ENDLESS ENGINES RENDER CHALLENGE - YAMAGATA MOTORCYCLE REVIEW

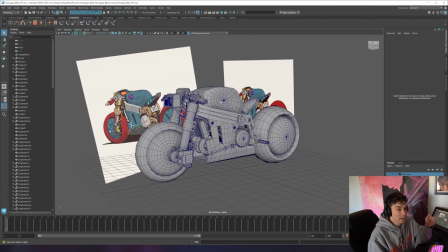[4:08]
i mean this we're kind of jumping ahead but i also want to make sure one it's not an hour long video but two that we just kind of focus on some of the key areas and if you want a further breakdown on how to model maybe we model something live in live stream
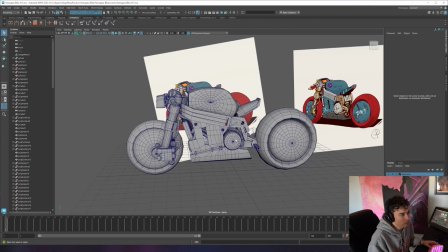[4:22]
or something i don't know um but this is we're still not done here i think this is like 15 out of 20 so we still got scf uh what is that seven days an additional set week after this is what i worked on it for so but as you can see that um
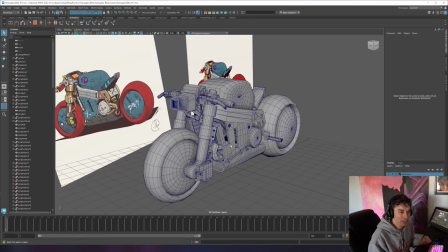[4:38]
i do i do my best try to model everything even down to like the bolts because
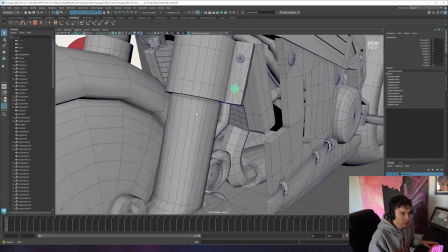[4:43]
something that i find it allows for ambient inclusion and there's certain there's just certain certain things I like modeling as
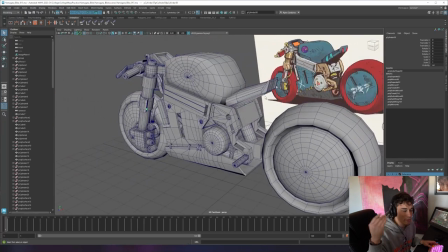[4:54]
far as like it bring in another level of realism or the style that I personally want
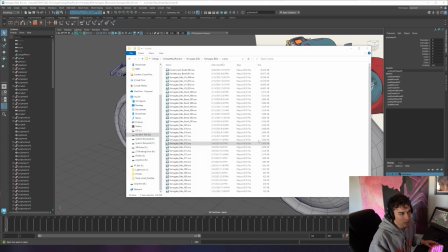[5:00]
to get after so this is prior to beveling I usually bevel last see if you can see like I'll work on the motorcycle or object itself for as long as I can and so I get to everything complete and then I'll start many phases of beveling see that in my file structure and
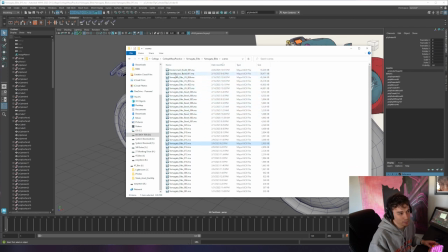[5:17]
then after the bevel I do the UV process etc and then we have some character and environment stuff later on
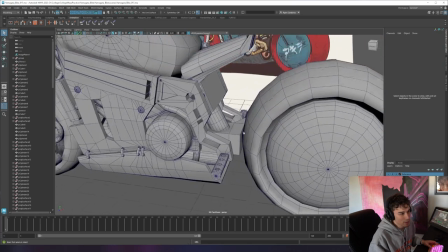[5:24]
but but as you can see like something I want to point out you can
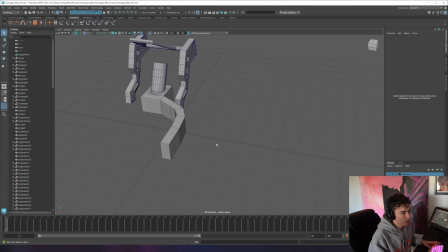[5:31]
see it's very rough like for the swing arm the swing arms not built yet it doesn't have any attachments to the frame as far as the shocks concern and
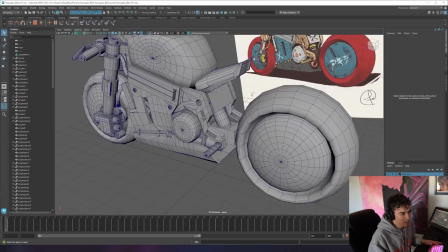[5:42]
it doesn't necessarily make sense also in addition um i added
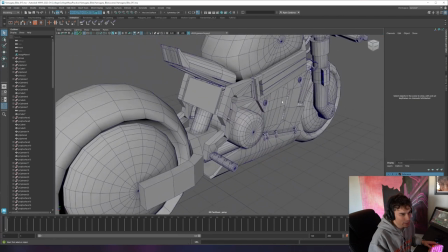[5:47]
later on you'll see a brake pedal and it's pretty cool because something that
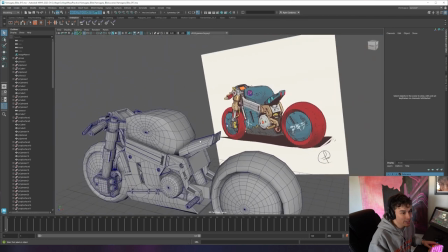[5:51]
i truly get enjoyment out of is trying to make concept art make sense
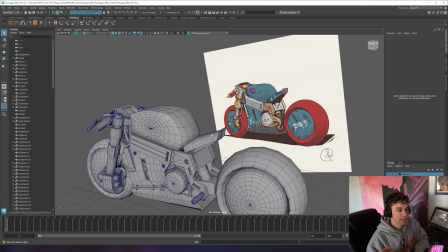[5:57]
in reality and what i mean by that is so specifically in this instance in the concept art it looks like the front brake is on the left handle which on a motorcycle would be on your right handle so I
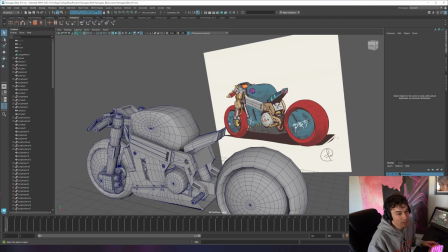[6:14]
had to build a system that made the concept art make sense and match but also in reality
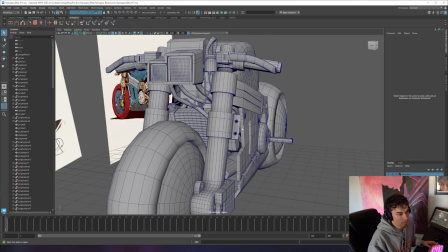[6:21]
would be functional in a sense so I have I actually took the
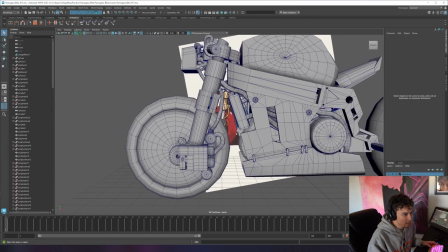[6:30]
brake line and try to match it exactly still coming up but in the concept art it looks like it comes up and over
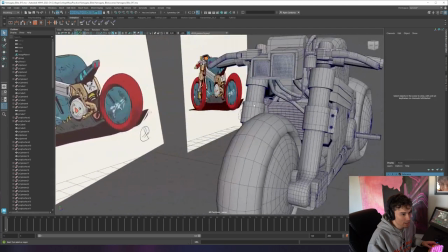[6:38]
but I have this coming swinging around to the brake pedal and then this
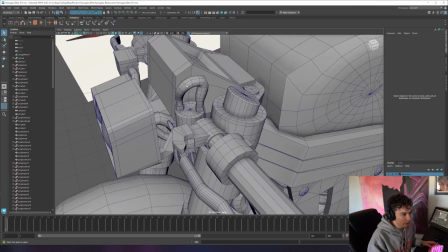[6:44]
I actually made a coolant reservoir instead of having anything
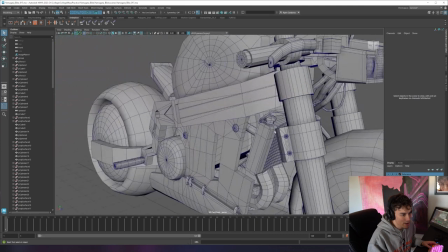[6:49]
to do with the brakes so this comes down to the radiator so it's just
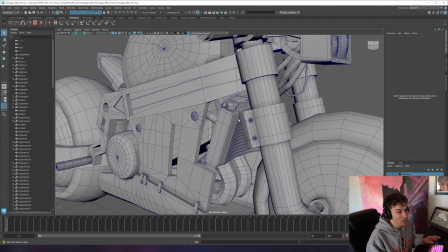[6:54]
small things like that that I truly genuinely enjoy like taking concept art trying to figure
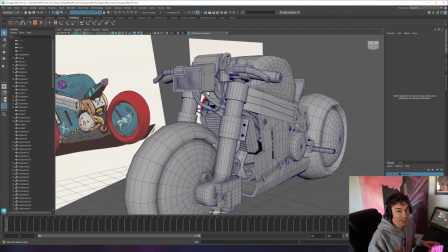[7:00]
out how to make it make sense and also coming up with your own original twist on different aspects within the actual piece that you're working on.
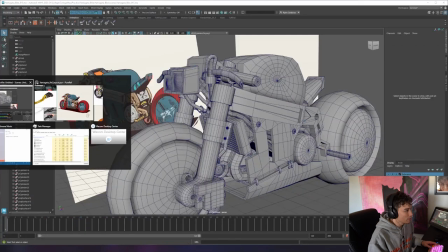[7:09]
Every time I'm modeling I try to pull in as many references as I can.
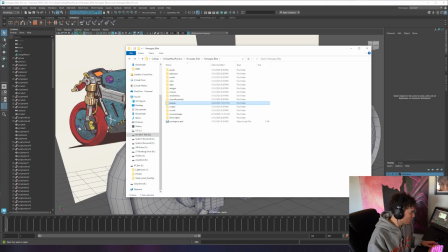[7:12]
I have like this whole reference board and I use an app called, that's called PureRef and it's fantastic. But as you can see, where are my references?
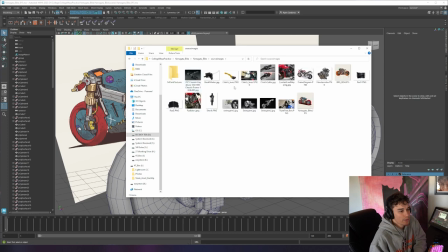[7:25]
Here are all my references.